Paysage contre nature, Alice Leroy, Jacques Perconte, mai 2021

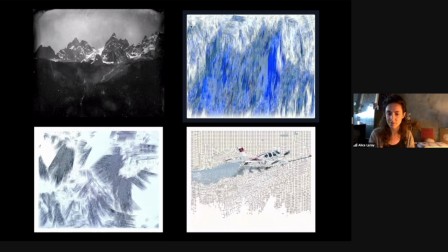4161s
Et donc, du coup, moi, j'ai bricolé pour extraire les lignes et qu'on ne voit plus l'image originale et qu'on ait vraiment plus que ça qui reste de l'image, qu'on ne voit plus que ces lignes-là. Et donc ces lignes, bah, c'est les avalanches, c'est les nuages dans le ciel et les montagnes.
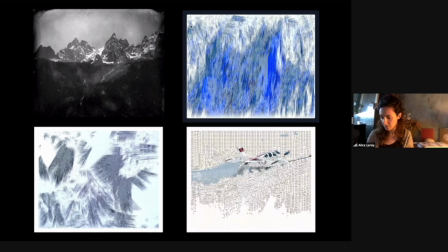4181s
Donc du coup, c'est des images qui s'attirent, je dirais, s'attirent dans tous les sens, quoi. Ce qui explique ce foisonnement et cette extrême agitation des images. Et pour finir de parler, la photographie qui ouvre le film,
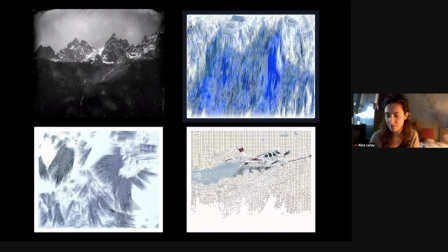4201s
qui est une plaque de John Ruskin. Et en fait, quand je cherchais, je ne sais pas pourquoi, je pourrais réfléchir et dire pourquoi, mais chercher une image de...
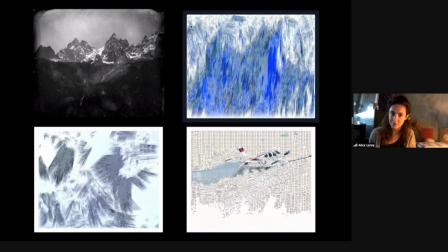4218s
des Alpes, quoi. Je cherchais quelque part la première photographie qui avait été faite des Alpes. Voilà. Et en fait, je tombais sur des images de Ruskin et je me suis dit que c'était quand même extraordinaire que ce soit lui,
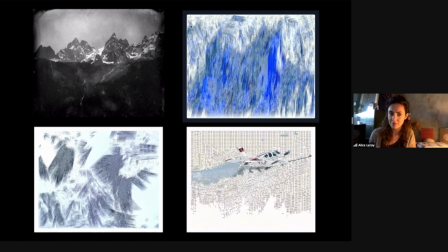4235s
qu'il soit peut-être, je ne garantis pas que c'est lui, mais qu'il soit certainement un des premiers à avoir fait des images du Mont Blanc. Lui qui a accompagné Turner, qui a
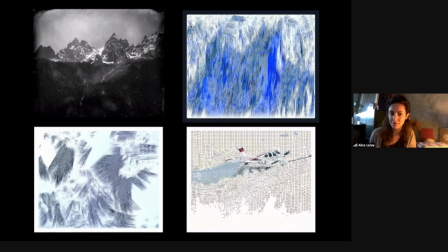4249s
qui a un rapport si fort à la nature et aux choses, donc c'est le premier à avoir ces images-là. Et donc c'est aussi un rapport à John Ruskin, et je pense que peut-être un jour je reviendrai sur ce personnage-là dans mon travail.
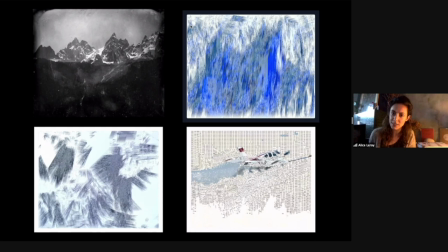4272s
Voilà. De quelle façon tu as une idée déjà? Tu as un projet ou... Non, j'ai pas un projet, j'ai un ami qui s'appelle John Wood, qui est cinéaste, et qui a travaillé
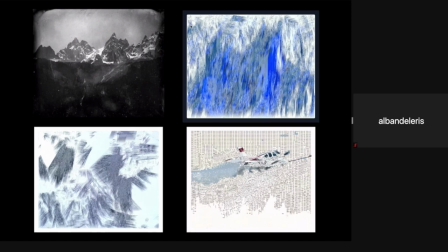4286s
des très belles séries de pièces vidéo, de films sur John Ruskin. Il a travaillé sur des étangs, sur des mares, des marches qu'il a faites à Londres. Donc je sais pas, mais
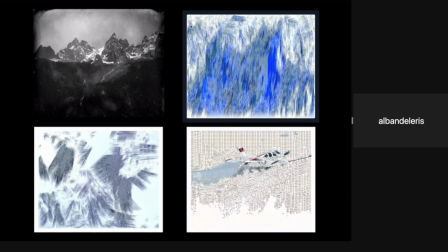4309s
je sais pas, je pense que je ferai un film qui n'a rien à voir, mais je le ferai en pensant à lui. Et peut-être avant d'arriver à la musique
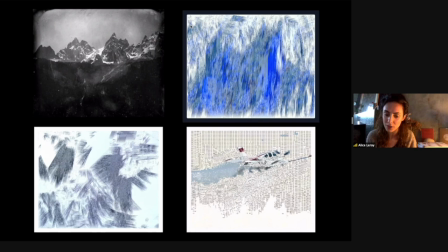4323s
et à la question du son dans tes films, dont je voudrais vraiment qu'on parle, juste une petite chose, tu disais tout à l'heure que en fait, quand tu avais monté ce film-là et que quand tu montes tes films,
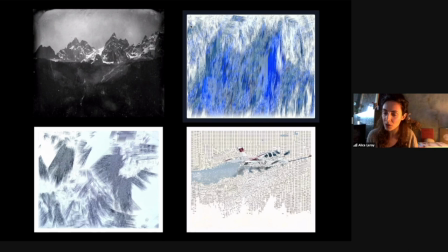4336s
tu ne connais pas la durée, mais que tu fais les choses l'une après l'autre, c'est-à-dire le film se construit comme ça, plan après plan. Et du coup, je voulais te demander, par contre, il y a les films infinis. Et comment ça se passe dans le cas des films infinis? Alors, les films infinis, ils n'ont pas de structure.
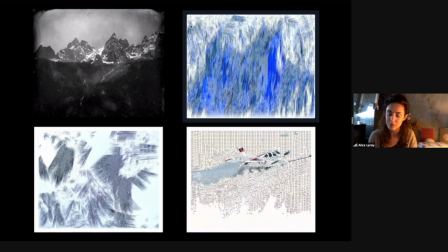4357s
Les films infinis, je ne raconte pas quelque chose de particulier dans le temps. Donc, du coup, il n'y a pas. C'est vraiment un autre régime. Alors, j'appelle ça des films parce que je le fais avec la même intention, mais même s'ils ne sont pas destinés au cinéma.
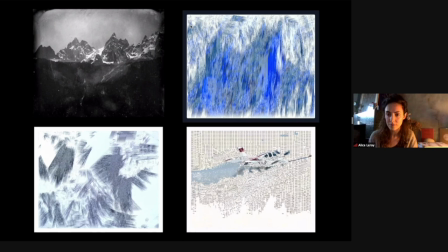4380s
Il y en a déjà eu qui ont été présentés dans des cinémas. Ça aurait duré assez long. Ils sont faits pour expérimenter et vraiment au premier degré.
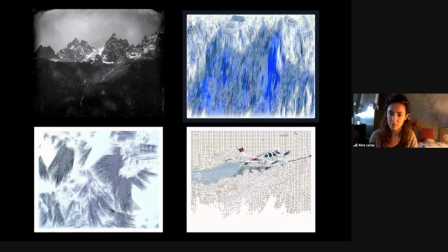4399s
Des images, c'est des objets qui au départ étaient programmés pour moi dans les années 2010 quand j'ai commencé à faire des choses comme ça.